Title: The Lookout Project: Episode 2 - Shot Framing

Welcome to The Look Up Project. In this episode, we'll be covering shot framing. Shot framing is essentially the concept of composition. In definition, it is the arrangement of the look of the shot, which involves positioning the camera and the subjects. It all begins when you're figuring out what type of shot you want to achieve. There is a wide range of styles in the shot list, but the most common basic shot list starts from wide shots to narrow close-ups.
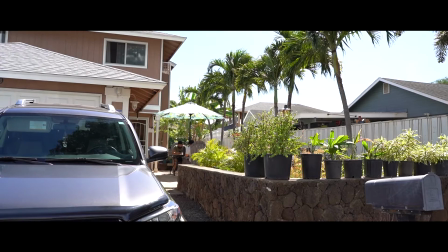(0:43)
Let's start off with the stabbing shot. This shot is mainly used to present the setting of the scene. In movies, it is a common shot to show the landscapes and the geography.
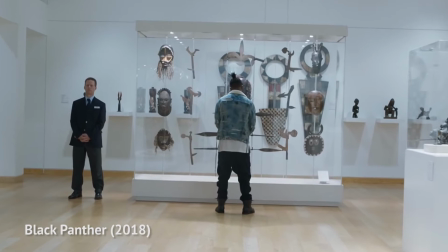(0:52)
The master shot functions as the main central shot of the scene, often referred as a long shot.
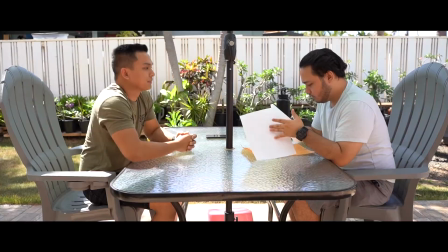(1:00)
But think of the master as a canvas because there are more shots to utilize while it is filming the scene.
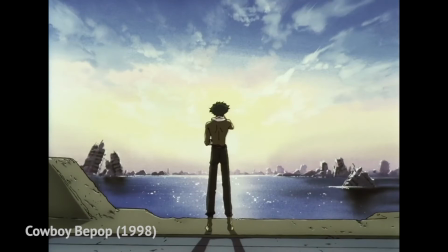(1:06)
The white shot captures the subjects at full body along with the area around them.
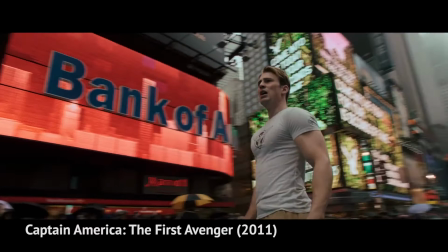(1:12)
Zooming a bit closer, you have the medium shot, which shows the subject from the waist up.
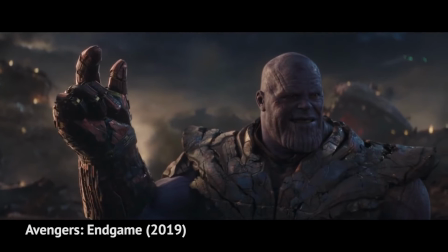(1:18)
This gives an equal presence between the subject and their surroundings. The medium close-up shows the subject from the chest up. This is suitable for capturing reactions without getting too close. Next is the close-up shot, which shows the subject's head or face.
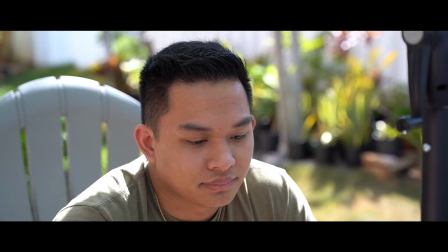(1:34)
As you notice, the more we move closer in shots, we're finally able to see more of the subject's facial expression.
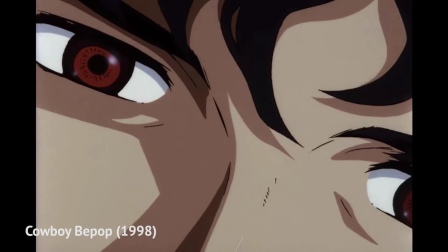(1:42)
Lastly, the extreme close-up.
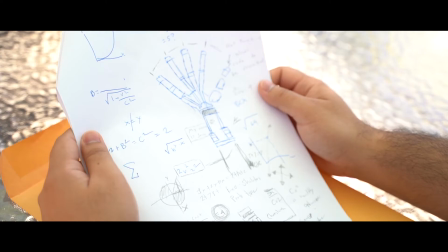(1:44)
This shot is used to show a specific area of someone's face or certain objects that are important to the story. These are the most common and basic shots used in filmmaking. However, However, there are other shots that supplement framing.
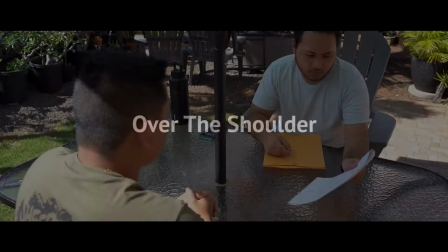(2:00)
Shooting over the shoulder means that the camera is placed above and behind the back of a subject's head and shoulder.
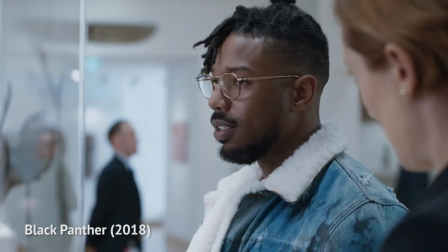(2:07)
This is ideally used for conversation scenes between two or more characters in the shot, as it changes perspectives between them back and forth. As I mentioned in the last episode, you're treating your camera as if it's the audience's point of view. With this shot type, it makes it seem like the viewer is in the film behind the character. Up next, we got two shots that contrast to each other, low angle and high angle.
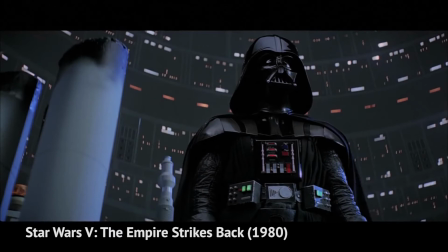(2:29)
Shooting low angle means that the camera is positioned vertically low. Ideally, this is used to make a character look powerful or strong.
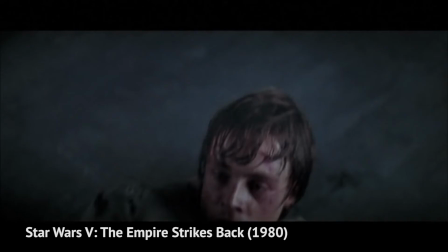(2:38)
On the other hand, shooting high angle means that the camera is vertically high. This is commonly used to make characters look weak or powerless.
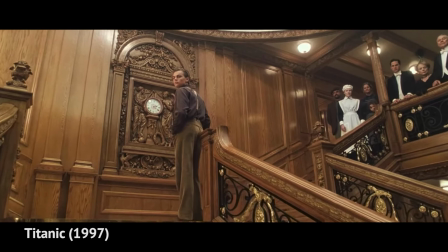(2:47)
The point of view shot is the subject's perspective. In other words, the camera becomes the character's eyes.
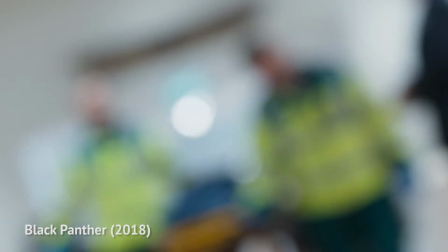(2:53)
This is a good shot to fully connect the audience to the character by having their perspective, just to see what they're going through in the scene.
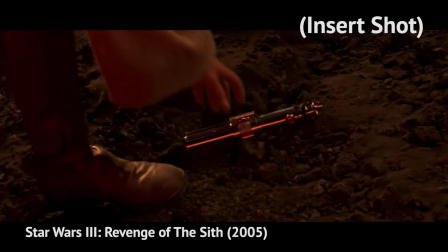(3:01)
The insert shot is also known as the fill-in shot. Earlier, I said that the master shot is like a canvas.
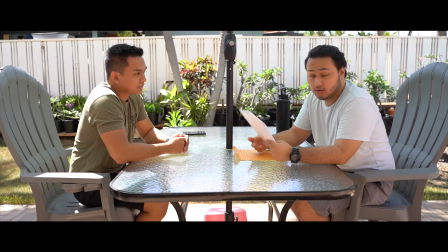(3:06)
The role of shooting inserts is to show different aspects of the scene, rather than have it played out by just one single shot.
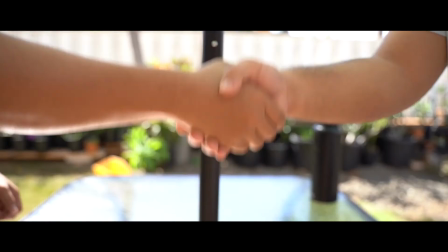(3:16)
The shot list is an effective tool to have in the filmmaker's arsenal. The ability to frame visual elements is key when visualizing a story.